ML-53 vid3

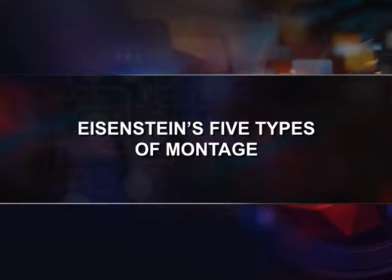0:00 Eisenstein's 5 types of montage. Sergei Eisenstein talked about 5 different methods of montage in his writings, collected under the titles film form and film sense. The 5 montage types he elaborated are: first one is metric. This montage is based purely on the physical nature of time, cutting to the next shot no matter what is happening within the image.
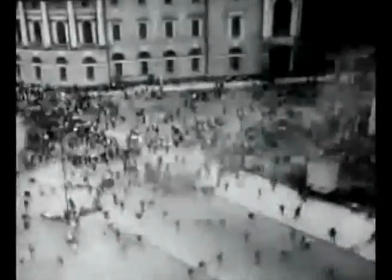0:23 The fundamental criterion of this montage is the length of shots, which are joined together according to their length in formulaic pattern.
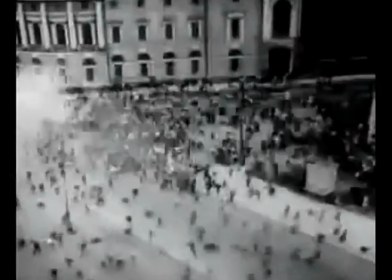0:31 Tension is obtained by mechanical acceleration by shortening the length of the shots,
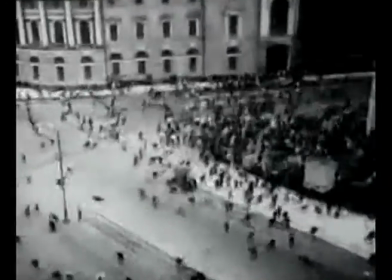0:35 often related to musical pieces where the beats are recognizable to keep the emotional pace linked to the pulse of the audience and the narrative.
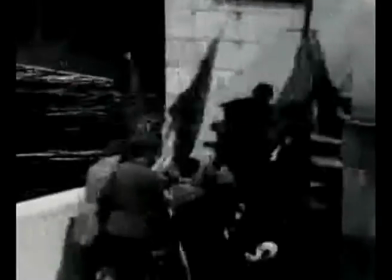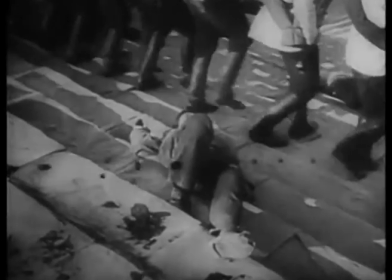0:50 Rhythmic montage. In rhythmic montage, the visual content within the frame also has equal importance as the length of the shot.
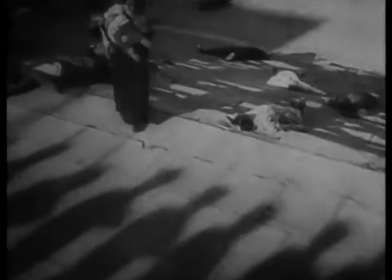0:58 Here, cuts maintain visual continuity, but it may also be used in order to keep with the pace of the film.
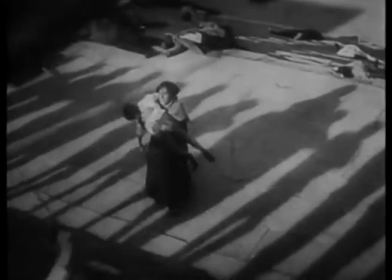1:04 A good example of this is the legendary Odessa sequence from Battleship Potemkin.
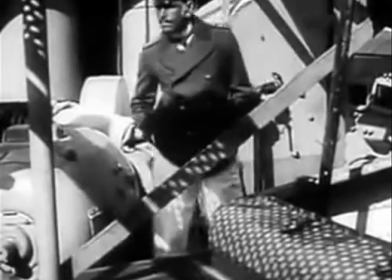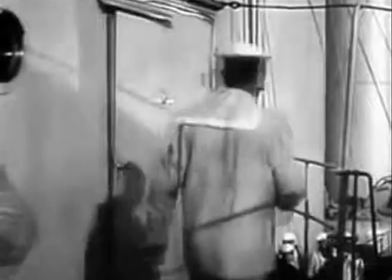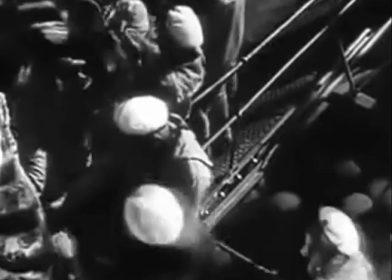Tonal. A tonal montage uses the emotional meaning of the shots
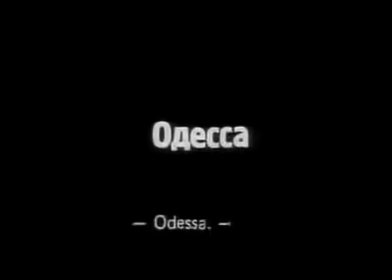1:31 by not just manipulating the temporal length of cuts or its rhythmical characteristics.
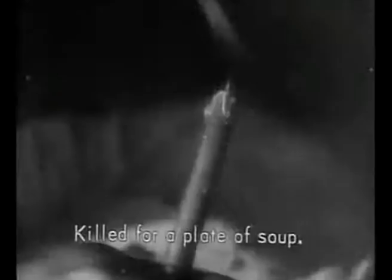1:37 A reaction that is more complex than rhythmic and metric is extracted.
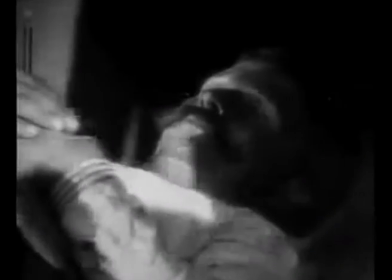1:42 An example of this kind could be found in the sequence where the character
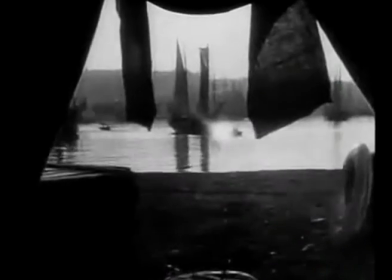1:48 Vakulinchuk dies in Eisenstein's Battleship Potemkin. Overtonal or associational montage. This type of montage is an accumulation of metric, rhythmic, and tonal montage to synthesize its effect on the audience for an even more abstract and complicated effect. Intellectual montage. This montage uses a combination of shots of different orders to create a meaning.
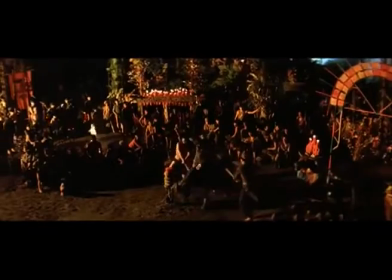2:13 A good example of this would be the scene from Apocalypse Now where Klutz is being executed.
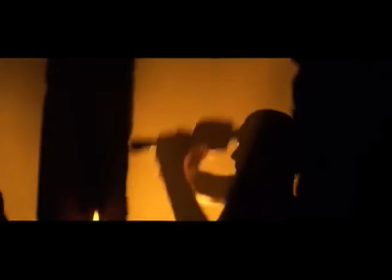2:19 They mix in shots of water buffalo being slaughtered.
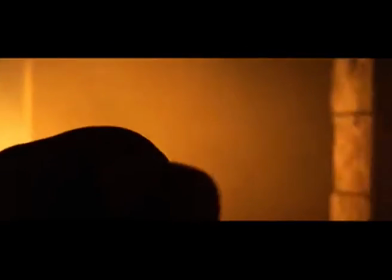2:23 Here the meaning or the effect is created by juxtaposing of 2 sets of disparate shots.
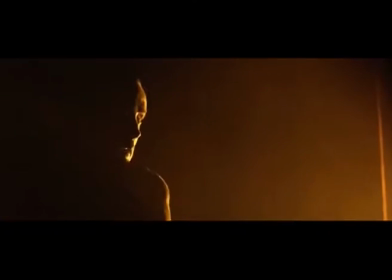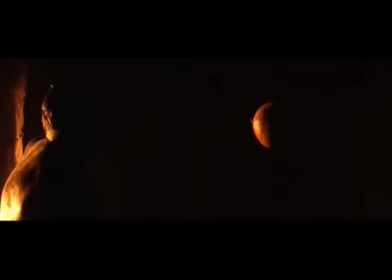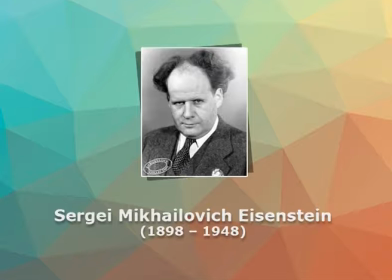2:40 Use of montage in Odessa Steps scene of Battleship Potemkin. Sergei Eisenstein's famous Odessa Steps sequence from the Battleship Potemkin is one of the most influential montage sequences in film history.
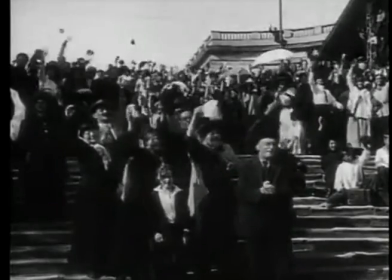2:53 The scene begins with the gathering of friendly citizens on the steps leading down to the port of Odessa
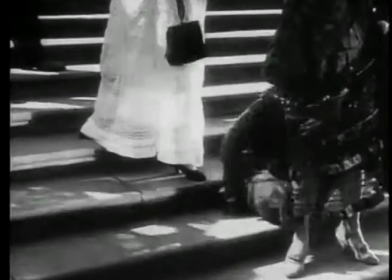3:00 to celebrate the victory of mutinous sailors over the Tsarist officers on the Battleship Potemkin.
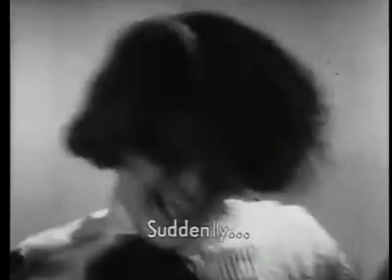3:06 Then, from out of nowhere, lines of government soldiers appear at the top of the steps and begin firing the crowd.
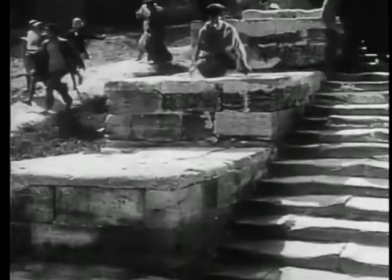3:13 The sequence takes place towards the end of the film, after we are introduced to a number of miserable peasants who are fired upon and murdered.
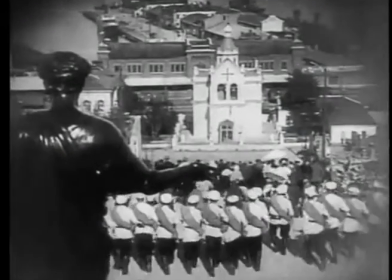3:21 The soldiers placed on top of the stairs walking down resonate with authority and power,
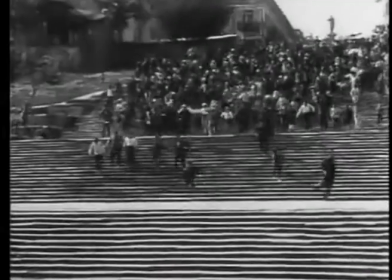3:27 making the slaughter of the poor depressed masses even more brutal and arbitrary.
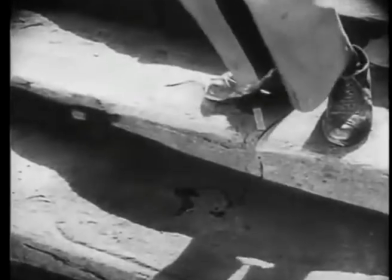3:32 Typically, audiences are more used to accepting battles between equal opponents,
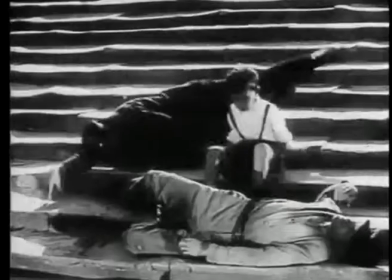3:38 but not with a powerful figure mercilessly beating down the underdogs. Eisenstein's method of montage basically focused on creating concepts and meanings through the use of intellectual montage. Here, through the juxtaposing of shots, more powerful meaning which are purely conceptual are achieved.
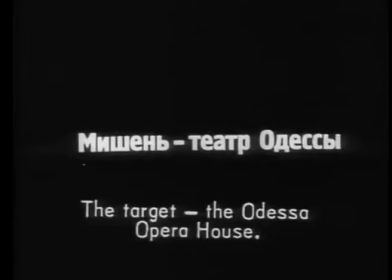3:56 Look at this example of intellectual montage from the Battleship Potemkin.